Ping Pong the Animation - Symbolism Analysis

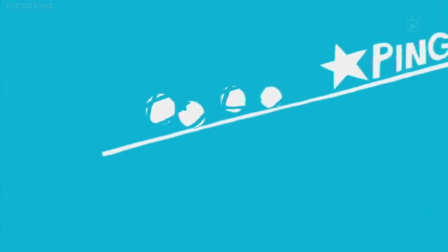247s
I love subtle touches like these because they're not too pronounced to throw you off, but leave room for reflection and analysis later on.
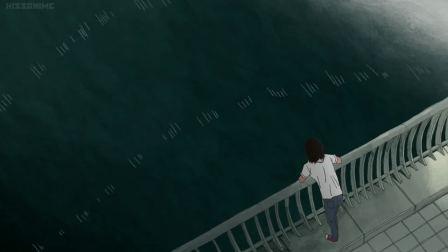255s
Okay, so now, instead of analyzing a specific symbolic element,
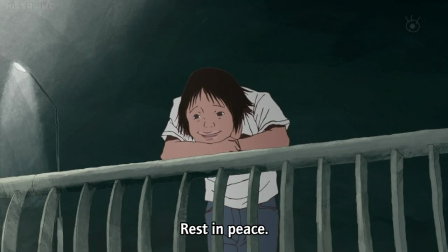258s
I'm going to be dissecting a scene and showing you the sheer amount of components that goes into a single match, highlighting the key points and explaining the relevance and implications of each symbol.
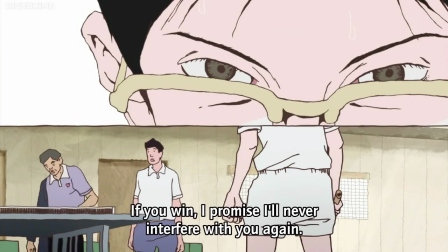266s
The scene I'm going to be using is the match between Koizumi and Smile, as it's one of the most information and symbol-rich scenes in the show. Just as a standalone scene, it establishes a nearly unfathomable amount of information, not only about the characters, but also later-to-come symbolism.
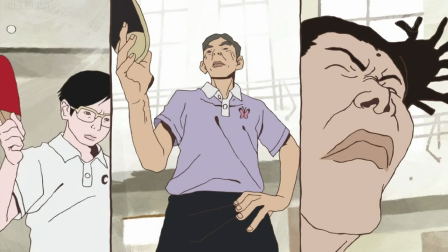280s
Starting off, the first thing I'd like to point out is the coach's shirt. Like Smile and Peko's shirt, it has the same symbol that reflects the characterization of that said person. In this case, it's a butterfly, which I'll get back to in a moment. The other thing I'd like to point out is the color of his shirt, purple.
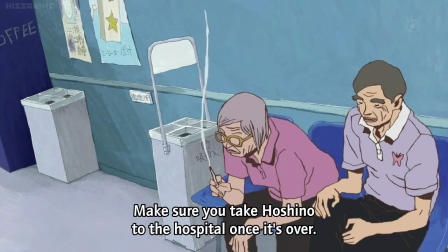294s
Purple in Ping Pong the animation is symbolic of an earned respect that is only worn by proven and experienced players.
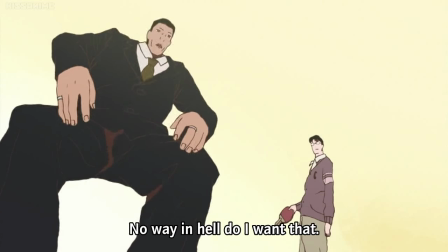299s
In traditional applications, purple is symbolic of royalty and authority. So it makes sense that they would use purple to signify this.
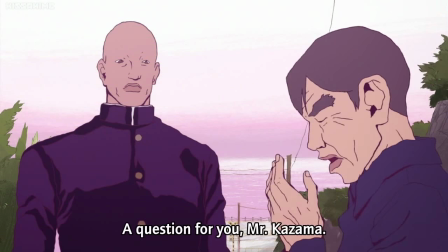305s
We see this idea being further in force when Dragon is first being introduced, also sporting a purple uniform, him, which again symbolizes the earned respect in the world of ping pong.
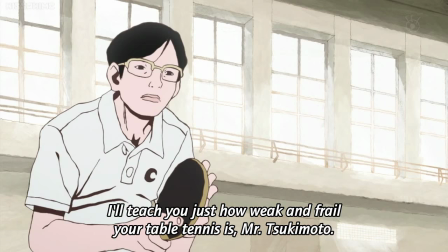314s
Moving on, at the start of the match we catch a glimpse of a butterfly, a monarch butterfly to be exact.
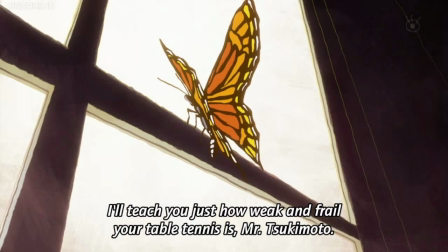319s
And while the butterfly in this context may seem like a metaphorical representation of Koizumi, it isn't exactly.
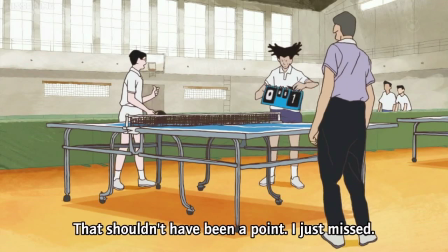324s
It's a tool used to express an abstract idea that reflects Koizumi's goal as a character.
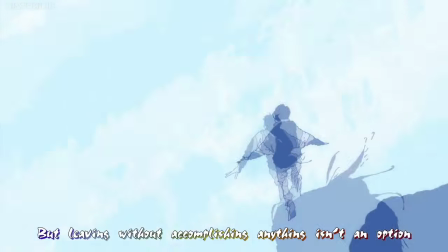328s
However, in order for this to make sense, we have to go back to the flight motif to understand what exactly Koizumi's goal is and what he's trying to say to Smile.
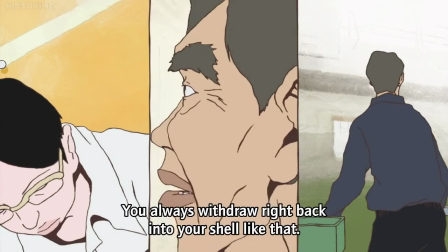335s
Going by the two quotes, you can't cross a sea on such thin wings, and you always withdraw right back into your shell like that, it could be implied that Koizumi is trying to break Smile out of his cocoon.
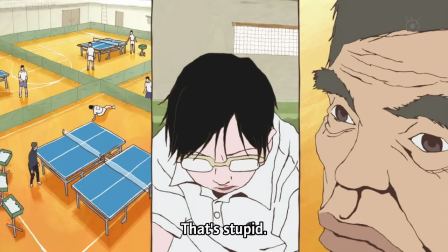344s
But not only that, he also wants him to be stronger than he formerly was, so he can pass the ocean that he once could not.
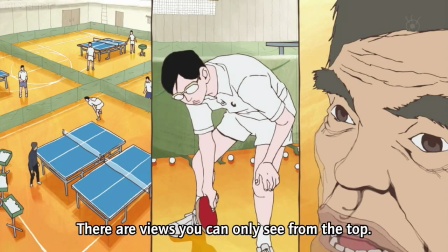349s
So technically, the butterfly is symbolic of Koizumi in a literal sense, but it could be said that Smile is also a butterfly in a cocoon state, waiting to break out into something stronger than a butterfly.
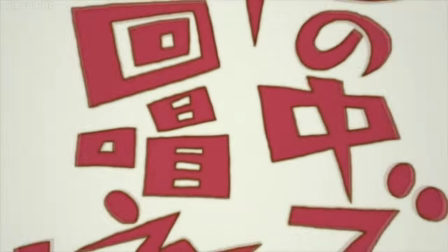359s
And this is where it starts to get interesting. Taking all this information I've just went over, we're able to fully solve the puzzle that is the enigmatic opening scene.
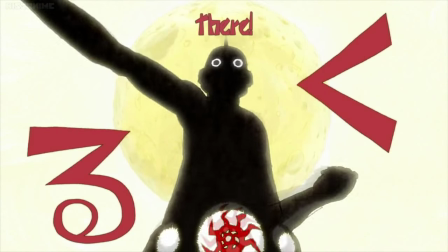366s
As we know, the wing-masked creature is representative of Peko. However, what we didn't know up until this point is that the bird is symbolic of Smile.
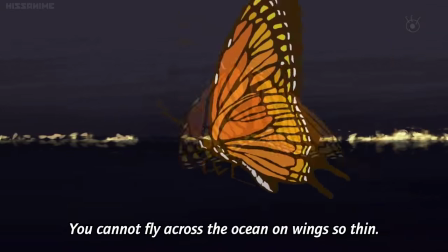372s
This is what Koizumi wanted Smile to become, an animal that was able to traverse the obstacles that he once could not, which is evidently a bird.
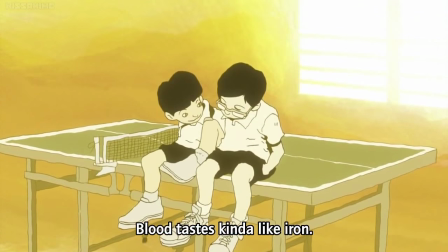379s
This idea is further enforced considering the bird is being led by Peko, who is almost solely responsible for Smile's success as a person due to his constant guidance and support.
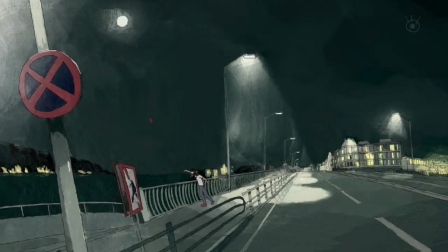387s
The final piece is the moon they're flying towards. As mentioned earlier, the moon, in regard to Smile, represents the struggle between his two sides,
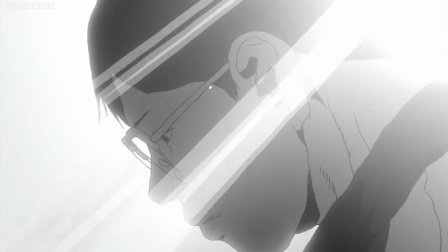393s
so with both them flying towards a full moon is a way of saying that Peko is leading Smile towards a more desired side of his personality.
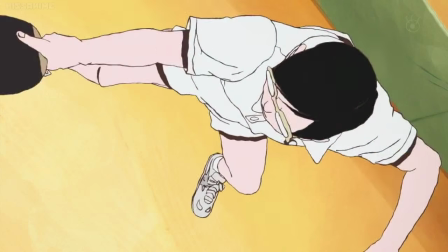400s
I find it pretty crazy that a simple flash of imagery can supply to this amount of information and symbolic meaning, and it really shows the thought that went into creating ping-pong.
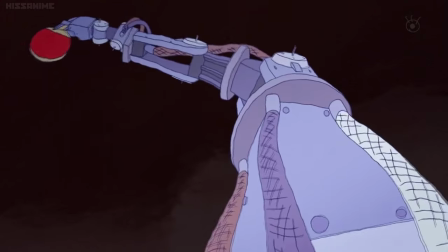407s
In my opinion, the symbolisms alone transcend this narrative past many other stories similar in nature and concept, because it adds a level of depth that can only be applicable through analysis and critical thought.
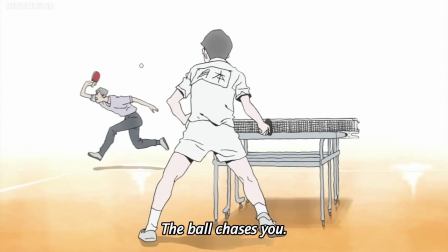417s
And while this may be bias coming from someone who likes to overthink a lot, I'd like to think this still holds some truth for everyone, even if they don't take the time to appreciate it.
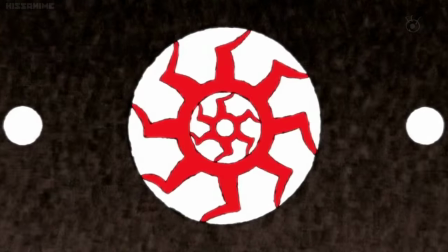425s
Okay, so this concludes my partial analysis of symbolisms in ping pong, as it would take a lot more time to cover everything.
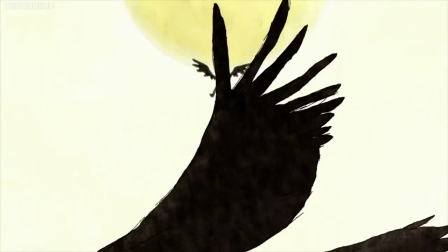431s
But regardless, I hope you enjoyed my interpretation of this masterpiece of a series, and maybe you learned something that you didn't quite understand or catch the first time.
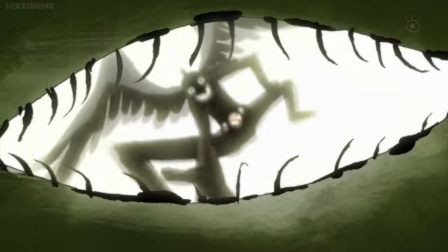438s
If you enjoyed this video, some feedback on what you liked and didn't like would be greatly appreciated. And thanks for watching.